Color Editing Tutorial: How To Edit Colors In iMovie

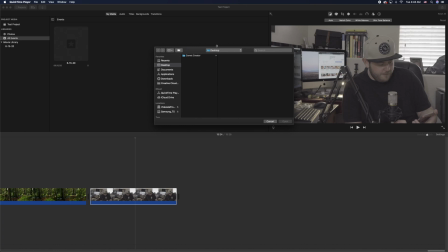0s
Hey comic creators, today I'm going to quickly show you my process for color correcting some of my footage within iMovie.
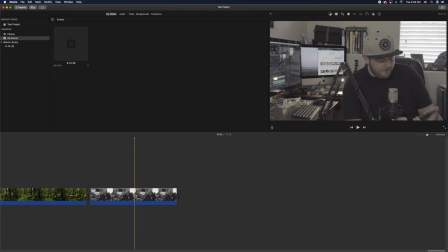6s
This shot here was a clip I'd done a long time ago, but it's for whatever reason I shot it in log, and log is just a very flat way to film, or a very flat picture profile.
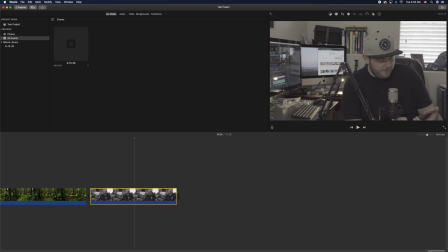20s
But the first thing that I do up here is I go up to the very top menu, and there's like this little half shaded, half white icon on the far end of the menu here when you select the clip. And when I click that, opens up like your white balance and other tones.
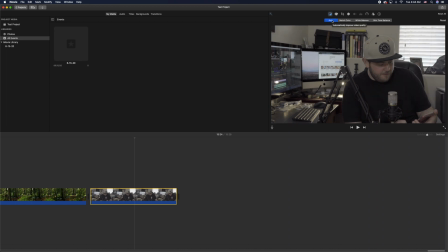38s
If you click auto, I will tell you most of the time it does a great job. And that's especially good if you have nothing white to select. But if you do have white to select, you can kind of play with it. You click the white balance. Now I have this little eyedropper, and I want to hold it over something white in the clip.
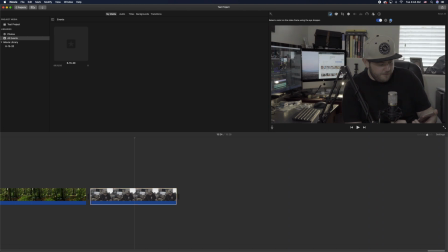53s
So I've got this book back here. Click that. Does a pretty good job as well. So that's the first step that I do, is just adjust the white balance on the camera. Then you click on the easel, and you've got your darks that you can adjust. You have your whites. You have your contrast with light and dark,
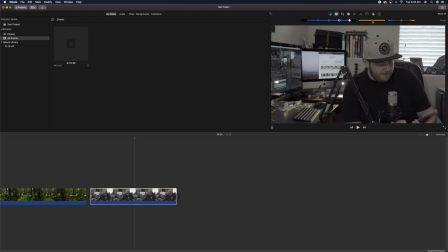72s
and then you have your exposure. You have your saturation levels, your color levels, and then you have your temperature gauge. So like you can go colder or warmer, so blue or teal with your temperature to add a little bit of an effect. So the first thing I'll do here is I'll adjust the darks to kind of shade in the black more,
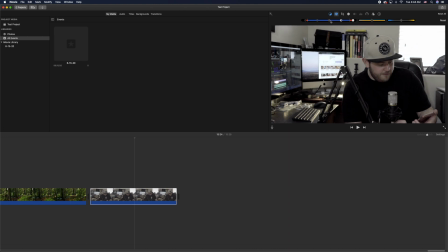90s
and then I'll bring the picture light up, and then I'll probably adjust the contrast for a little bit more of a darker profile, and then I'll probably boost the exposure just a tad, not too much. And then on the color with log, you want to boost the color because that's what the purpose of log is.
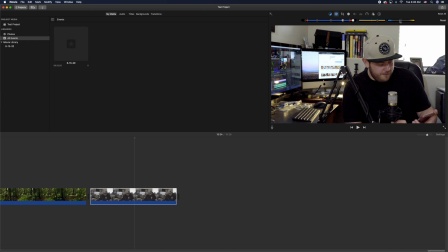108s
And then I like more of a bluer, colder feel to the video. Orange in this room or teal in this room, it doesn't work. Like if I turn up the teal, it just doesn't look good. So I want to kind of bring it down just a tad there. And that actually looks pretty good right there. It's just a quick process. It's not that hard.
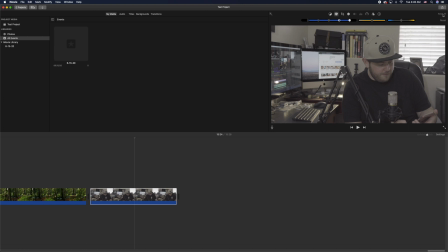126s
If I reset everything, you'll see what it was originally. Then I click Command Z, and it brings it back in, and you kind of see the adjustment I did there.
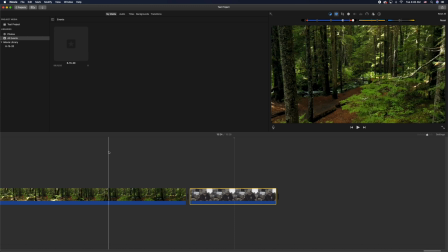135s
Looks pretty good. Not that difficult. Great. Now, if you're working with like regular footage like this forest shot here that I have,
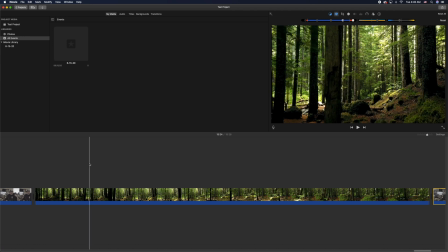143s
as far as the colors go, this is probably what most of your recording is going to be, especially if you're recording on like your device, like your phone or something like that. So first thing I do is the white balance, and if I click white balance, I could just do auto, and that does a good job right there.
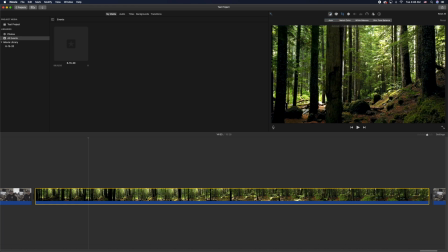158s
And as you can see, the difference there. And most of the time, that auto option does a really good job. And it's especially great if you don't have anything white in the shot to kind of adjust that white balance with.
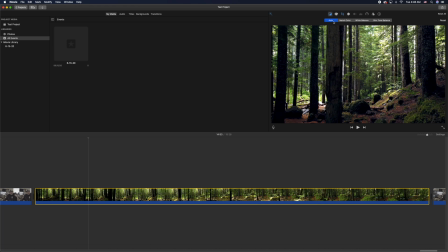172s
I will say, if you are recording your own footage, it might be a good idea to bring like a white card or even a white sheet of paper that you hold up when you first start recording, so that you can get that white balance. But so first thing I'll do here is I'll adjust the darks, bring up the lights just a slight. The video looked pretty good prior. I'm going to bring down the exposure.
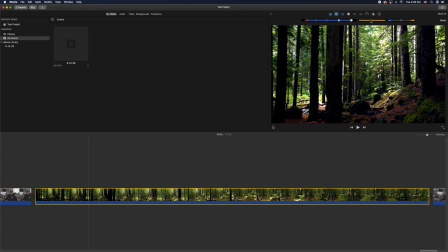191s
You could bring up the temperature, which looks good, or you can bring it down even to give it more of that colder feel. And same thing here, you bring it down, you got that colder look, you know, like the blue gives that colder forest feel. If you make it more on the teal side, it'll give it that warmer feel. I'm going to adjust the color up just a bit, kind of make the greens pop.
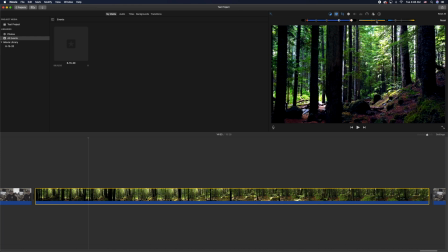208s
I think that looks really good. And really, it's just a matter of playing with this and not being scared to make mistakes. Whatever you do, you can reset it and try again, but you kind of just get a basic. It doesn't take much. You just, kind of adjust the stuff on there just slightly.
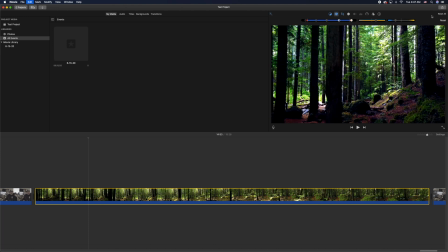224s
You can see the before and after. I think it looks really good. I like that kind of colder feel, especially with forest shots, things like that.
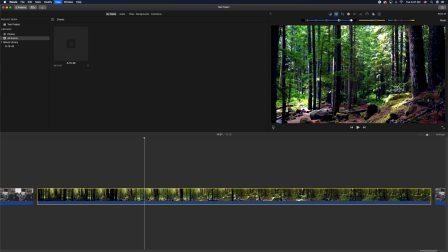233s
Now, on iMovie 2, they do have filters that you can use over here on this color palette thing.
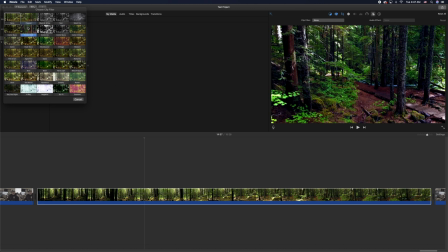239s
You click the filter. A lot of the filters probably aren't going to help you that much. You can reverse the footage if you want to, or things like that.
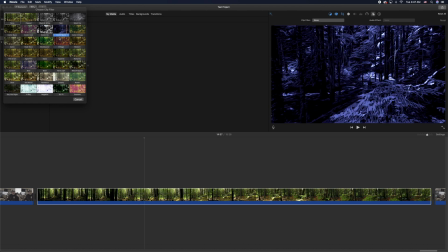246s
But they do have a vignette that you can put on there.